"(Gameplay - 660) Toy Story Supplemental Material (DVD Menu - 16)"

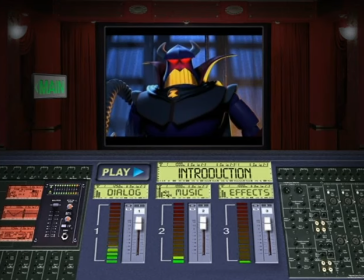Buzz Lightyear, for the last time. Bobbit Zurg! Watch out!
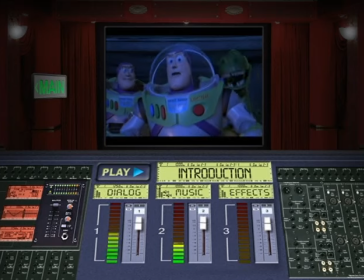He's got an ion blaster!
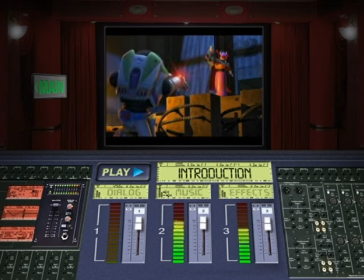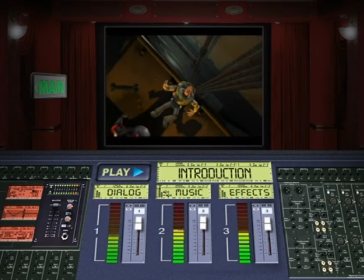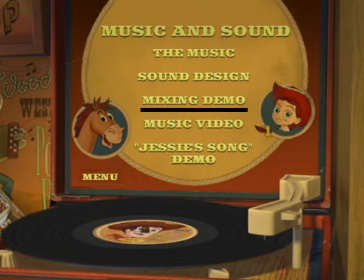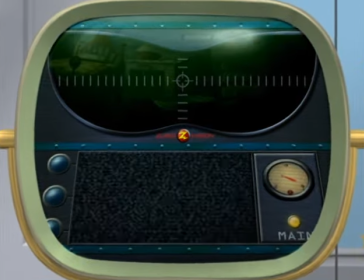Hi, we're in one of the screening rooms here at Pixar, and in this room we look at a lot of the films in various stages of the production, and we want to show you right now a couple of scenes we had to delete from Toy Story 2.
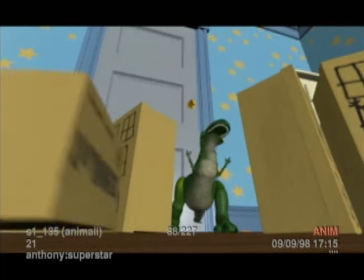The first sequence we're going to look at is called Godzilla Rex,
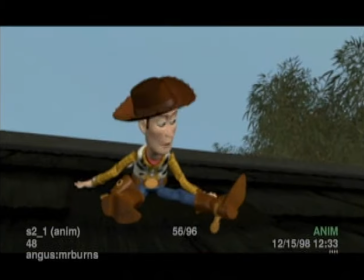and for the story it served as a means to get Woody to the yard sale, where he had to be kidnapped, but it turned out to be way too coincidental,
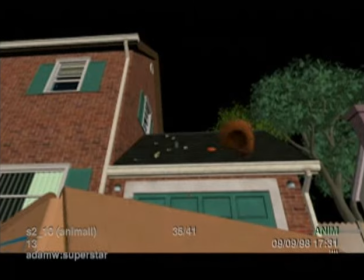and that's why we changed the story and reanimated. And the second scene we're going to look at is crossing the road.
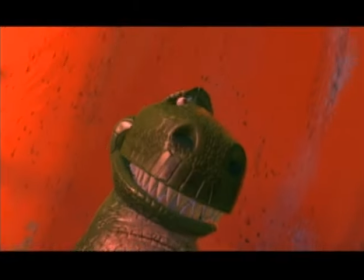And it wasn't deleted as much as it was just moved to a different location.
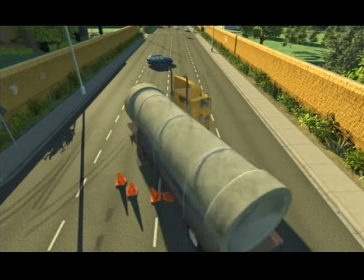It was originally in the suburbs, but it worked much better if Al's toy barn was right across from Al's penthouse.